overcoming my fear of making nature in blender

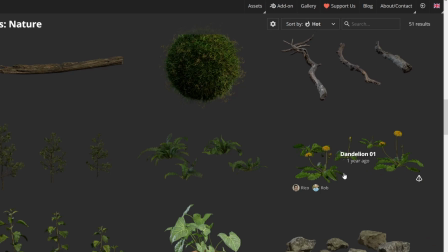[4:07]
I downloaded some dandelion models from Polyhaven to disperse around the ground. I hoped this would help break up the uniform grass I had going on.
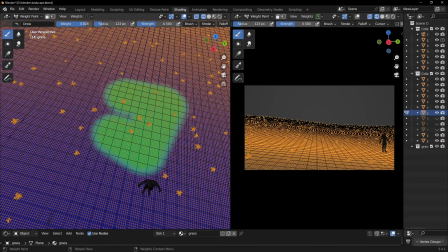[4:14]
It did help a lot, but it still wasn't enough, so I added more. I weight painted the grass so that the dandelions would be more common in certain patches, and they wouldn't go on the dirt path.
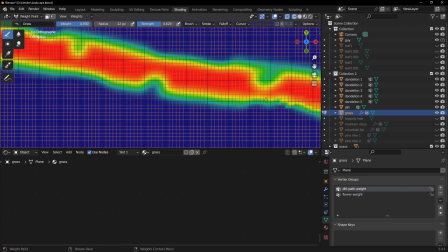[4:22]
Speaking of the dirt path, even though I roughed up the edges before, it still didn't look great. So I made my weight paintbrush super tiny and went to town. Turns out I still could not get the path to look natural.
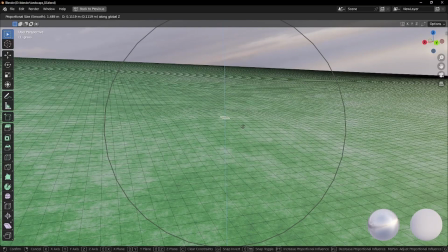[4:33]
Very sad. The hills on this hill were not particularly hilly, so I went into sculpting mode and buckled up for the intense lag sculpting this many faces would bring. It turns out I do not know how sculpting works, and it was buttery smooth, so that was pretty cool, I guess.
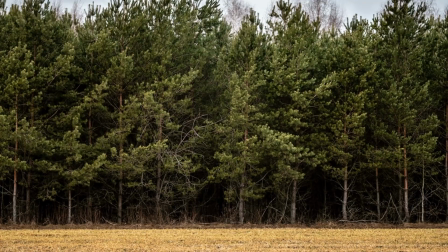[4:48]
Trees. There should be trees here, so I added trees. Blender actually has a built-in tree generator.
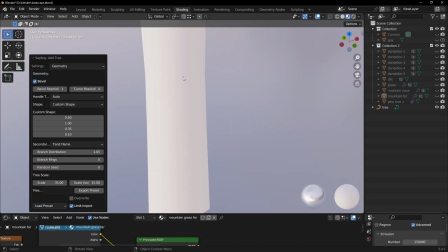[4:53]
There's a whole bunch of presets and settings you can mess with to get what you want.
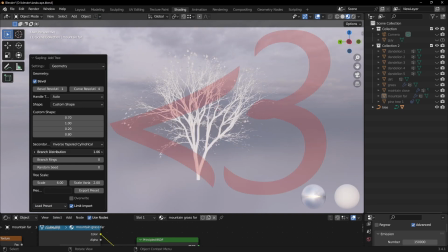[4:57]
I tried to make some maple trees with this because I love maple trees, but the trees are very low poly, so it didn't look great for up close.
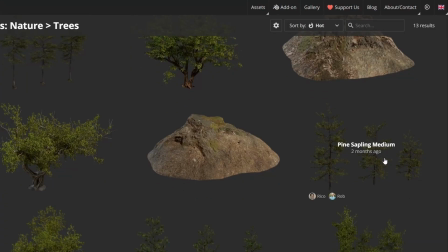[5:04]
Plus, I realized pine trees would look better, so I went back to my good old pal Polyhaven to download some high quality pine tree models.
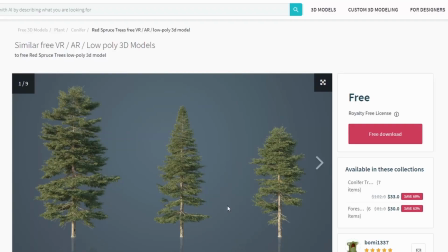[5:12]
They ended up not working for some reason, so I went back to my other old pal CG Trader, sorted by free, and got these bad boys.
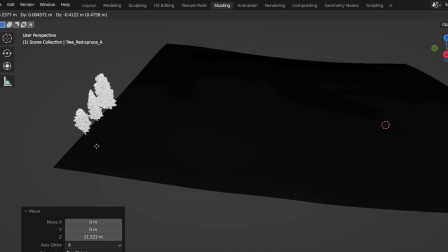[5:20]
I started placing the trees, and since there were only 3 models to work with,
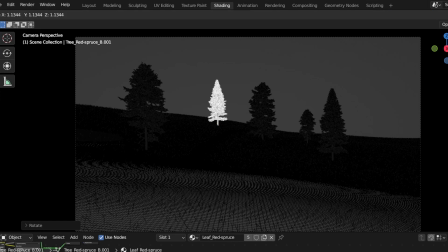[5:24]
I rotated and changed the size of all the trees so it wouldn't be as easy to tell that it's the same 3 trees. I could have just used a particle system to place the trees randomly, but I didn't, so deal with it, I guess. I don't know, I'm sorry, that was really aggressive. I apologize. Let's just pretend nothing happened and get back to placing these darn trees.
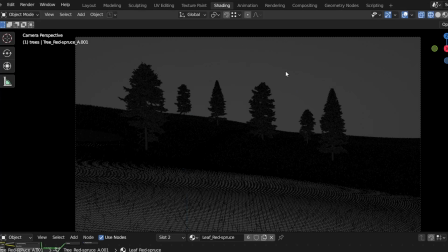[5:43]
Excuse my language. I tried placing the trees in a way where there wouldn't be that many of them, but it would still look like they took up a lot of space.
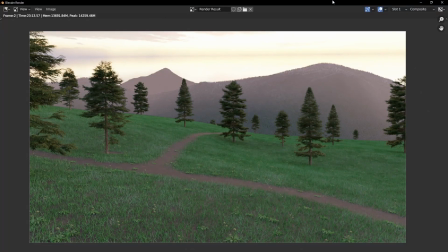[5:51]
I think it turned out pretty alright. It did look a little barren though, so I added some more trees later.
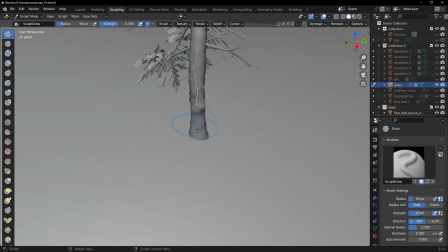[5:55]
In an attempt to make the trees fit in more with the rest of the environment, I added bumps in the ground for where the roots would grow. To pair with that, I edited the grass weight paint to have less grass grow on the ground below the trees too.
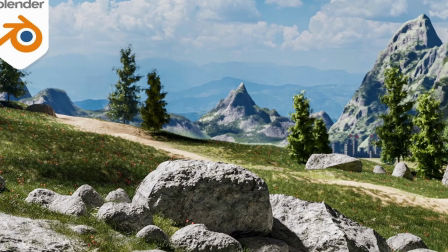[6:06]
In the original render that I'm basing this off of,
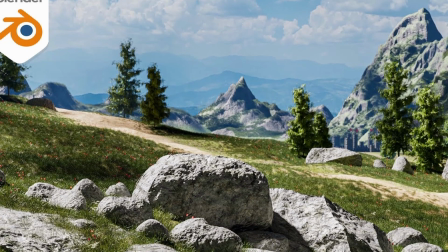[6:09]
there's these large boulder rock things in the foreground that kind of catch your attention first before you realize there's these massive epic mountains in the background.
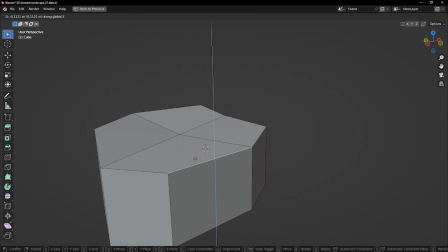[6:16]
To make the big rock, I tried using the same technique that I used for both of the mountains, but for some reason I had a lot more trouble getting this one rock to look good than I had for both of the mountains,
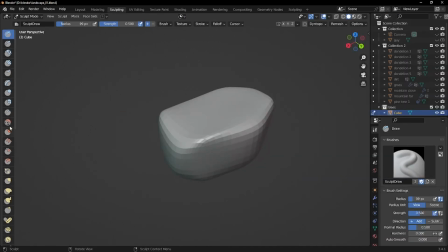[6:26]
so I just made a basic shape, then went into sculpting mode to manually sculpt the boulder rock thing.
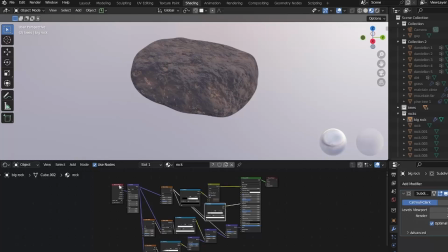[6:34]
This turned out a lot less bad than whatever this was. I tried making the rock texture from scratch using Blender's procedural texture feature.
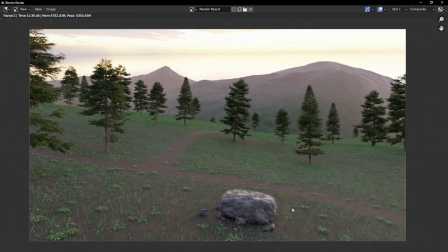[6:42]
I thought it looked pretty good, but then I rendered it and there's just something about it that I didn't like. I should really get better at making procedural textures, probably, maybe. I ended up just using Substance Painter to add a rock texture.
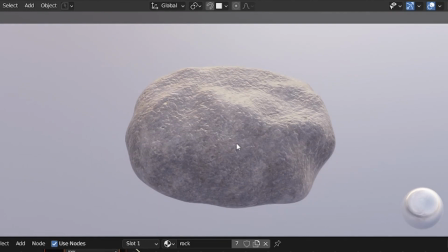[6:53]
One singular big rock would look kinda strange, so I made a bunch more using the rock generator feature.
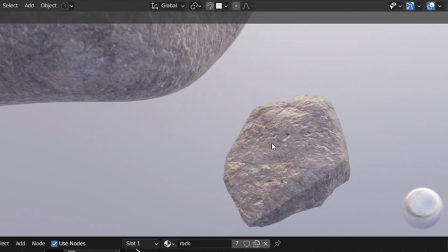[6:59]
The reason I didn't use the rock generator for the boulder is because they usually look not the best.
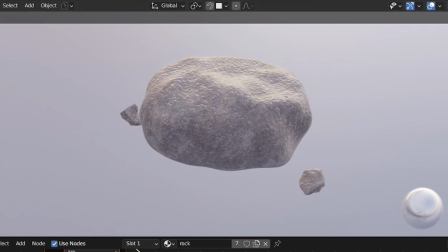[7:04]
There might be a way to get them to look better and higher quality, but it's easy enough to just model a rock.
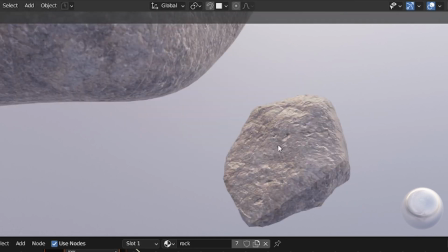[7:09]
I just applied the same texture I made in Substance Painter to the small ones as well.
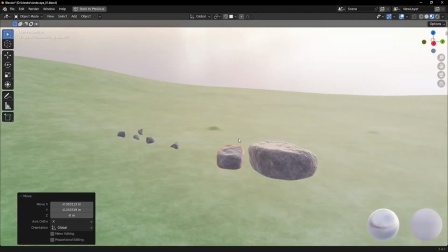[7:13]
For the rocks up close, I placed them manually, but I also wanted some rocks scattered around the rest of the scene to add some more detail and depth.
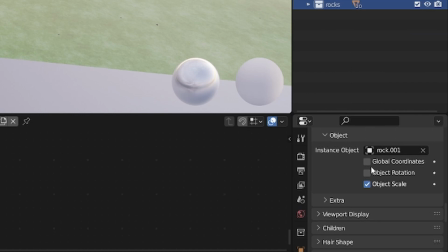[7:20]
I added yet another particle system and used one of the rocks as the instanced object.
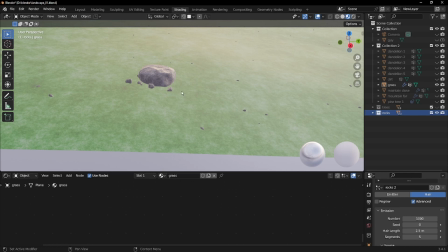[7:25]
Since you can only instance one object per particle system, I made multiple systems for the rocks to add more variation.
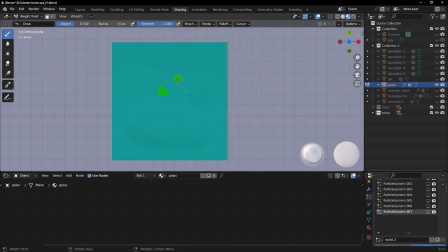[7:31]
I used white paint again to make the rocks more common in certain areas, again for detail.
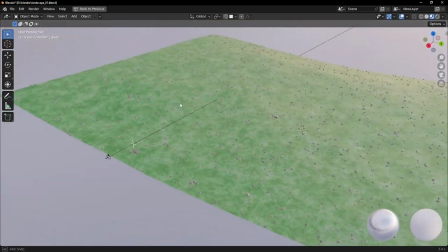[7:36]
Turns out I made the rocks absolutely massive by accident though, so I promptly fixed that.
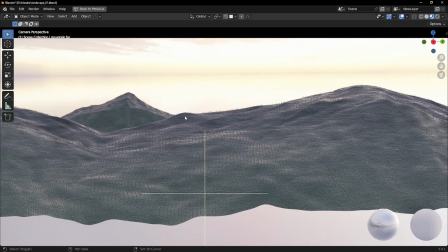[7:42]
Like a third of the time that I'm working with hair particles, this annoying thing happens where all the particles don't get placed randomly like they should, but get placed in lines.
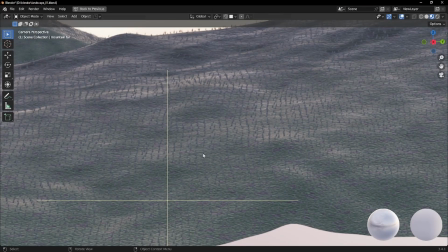[7:51]
I looked it up and it was surprisingly difficult to find the solution, but I just had to change this distribution thing from jittered to random. So now I know, I guess. You learn something new every day. There were 2 final things that I wanted to add to this project, and at this point I just wanted to finish the scene, so I downloaded a few branch models and a camera model.
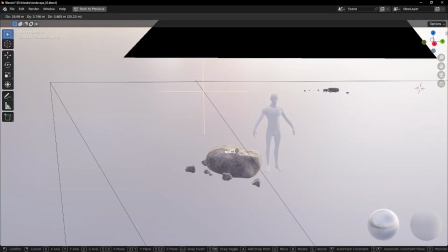[8:08]
I scattered a few of the branches on the ground. The reason I got the camera is because I wanted to add a little hint of a story, a hint of something more.